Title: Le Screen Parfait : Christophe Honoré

J'aime bien l'idée que le décor ait un sens, dans une idée de scénographe presque, enfin, alors qu'il ne soit pas un sens trop lourdeau, c'est bien, mais oui, j'aime bien, après dans le film, déjà c'est un choix, le fait de dire que ces dieux n'apparaissent que dans des lieux périurbains, dans des terrains vagues, dans des lieux relativement peu filmés au cinéma, dans des lieux un peu abandonnés comme ça, qui sont que des lieux de passage, c'est forcément un choix.
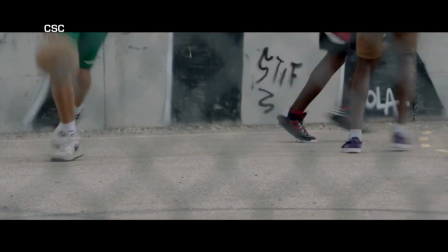Mais par exemple, vous voyez dans la scène de Narcisse qui démarre en fait avec cette partie de basket où j'ai choisi de filmer que les pieds d'abord en fait sur le,
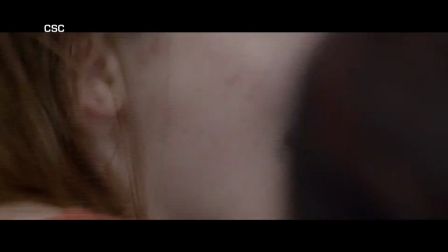et puis après je filme que les spectatrices mais uniquement avec les cheveux,
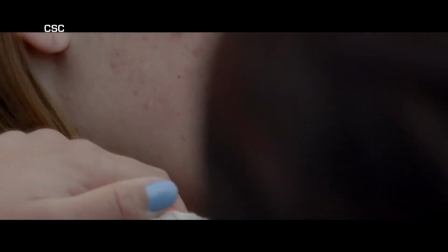etc.
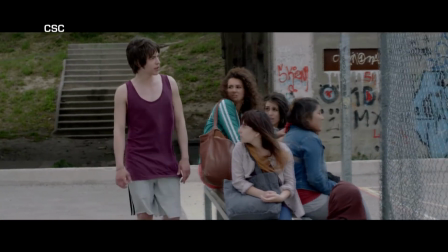Et puis, hop, finalement après il y a une espèce de plan séquence un peu plus long où Narcisse réunit en fait les deux lieux,
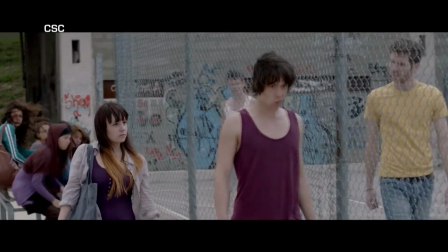le lieu du masculin qui était le lieu de l'action a priori,
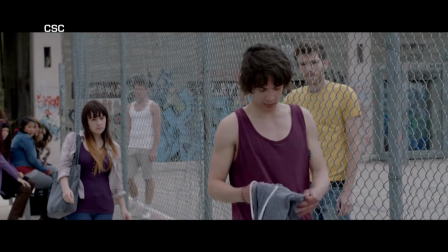et le lieu féminin des jeunes filles qui regardaient, et qui correspond évidemment à Ovide, où on dit Narcisse est partagée
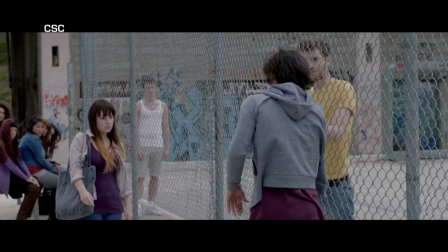entre le masculin et le féminin, et avec des désirs portés sur lui qui viennent autant du masculin et du féminin.
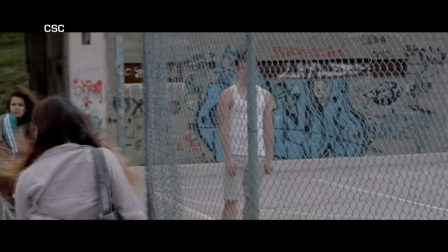C'est des choix de mise en scène, mais le décor était essentiel.
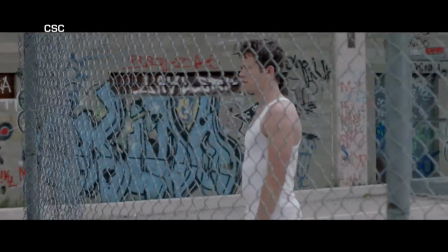Hein. Mais je ne me suis pas senti redevable, par exemple, de me dire il faut absolument qu'on comprenne comment fonctionne cette cité.
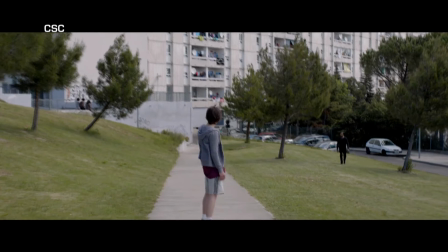Just go back to bed. Watch that TV set.
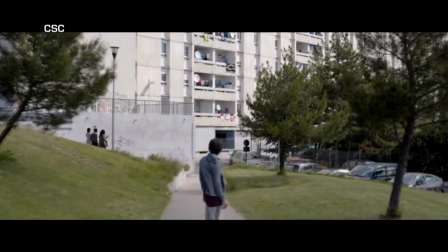Posh girls cry and sleep.
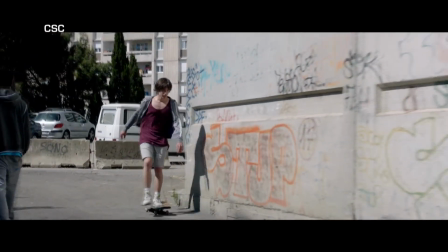Narcisse, donc, c'est ce jeune homme qui a un problème avec lui-même, pour dire vite.
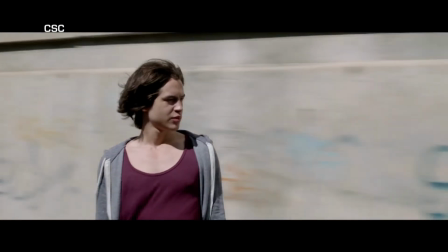Et qui se parle à lui-même, qui a une idée de lui-même, de sa beauté. Et donc, la première idée de mise en scène, ce serait de le mettre face à un miroir. Forcément, il se regarde et du coup, il pense quelque chose de lui. Et je me suis dit que c'était plus intéressant d'utiliser, pour le coup, le regard caméra, la caméra comme miroir, et d'aller sur un Narcisse qui s'adresserait à la caméra comme à lui-même,
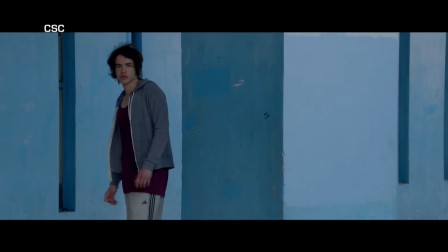pour évoquer justement son problème.
Je vois bien qu'il y en a qui s'intéressent à moi.
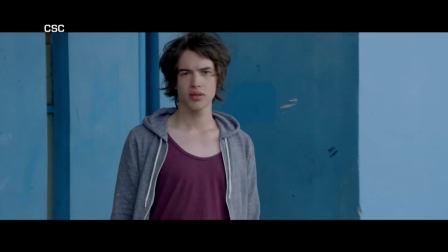C'est comme s'ils se sentaient capables de m'aimer.
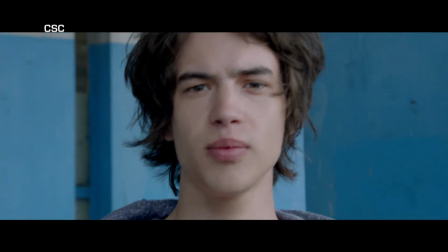Comme s'ils espéraient découvrir à l'intérieur de mon âme quelque chose.
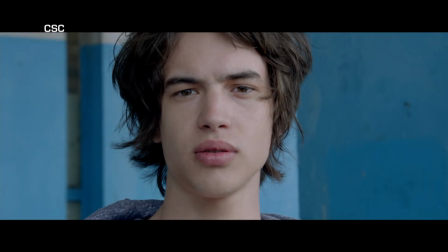Un truc comme un secret.
Et après, donc on le retrouve sur le haut de l'immeuble.
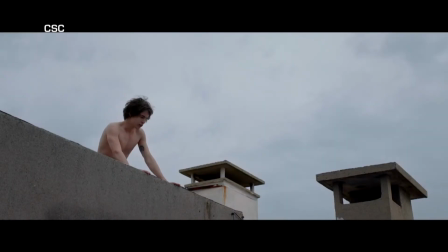Alors normalement, Narcisse, il se noie dans l'imagerie de plein de gens. Donc il y a l'idée de la chute. Et je voulais que...
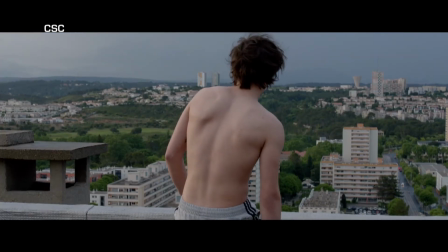Parce que le moment de la métamorphose, c'est la chute. Parce qu'après, il se transforme en fleur, c'est compliqué. Et je me suis dit, comment réussir à faire un rythme, en fait, où je peux avoir une chute.
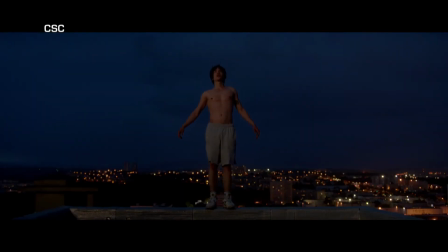Sauf que si vous filmez une chute en temps direct, vous voyez rien dans un plan. Donc j'ai choisi, en fait, ce slow motion très, très ralenti. Et je le fais en fait accorder à non pas un ralenti, mais quelque chose qui ressemble à un ralenti, qui est le timelapse de la fleur. Et ça, c'est vraiment un truc de montage, c'est-à-dire comment passer d'une image ralentie à une image qui semble pour le spectateur ralentie, mais qui est en fait l'inverse d'un ralenti, qui est plutôt un accéléré. Et puis, une fois que j'avais un peu l'idée de ça et que je l'ai mis en place, c'était une métamorphose possible, voilà.
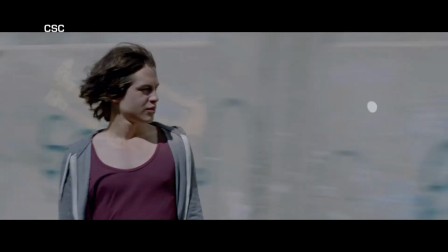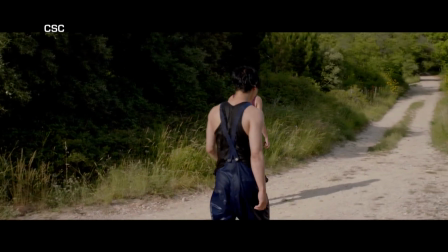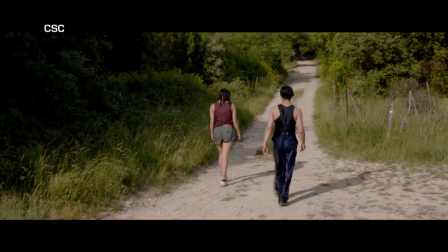Pourquoi filmez-vous ? Elle est très compliquée pour moi, cette question. Et très honnêtement, si je devais être sincère, ce qui n'intéresse pas grand monde... Si, en tous les cas, nous, là. Je pense que je filme parce que je n'arrive pas à écrire.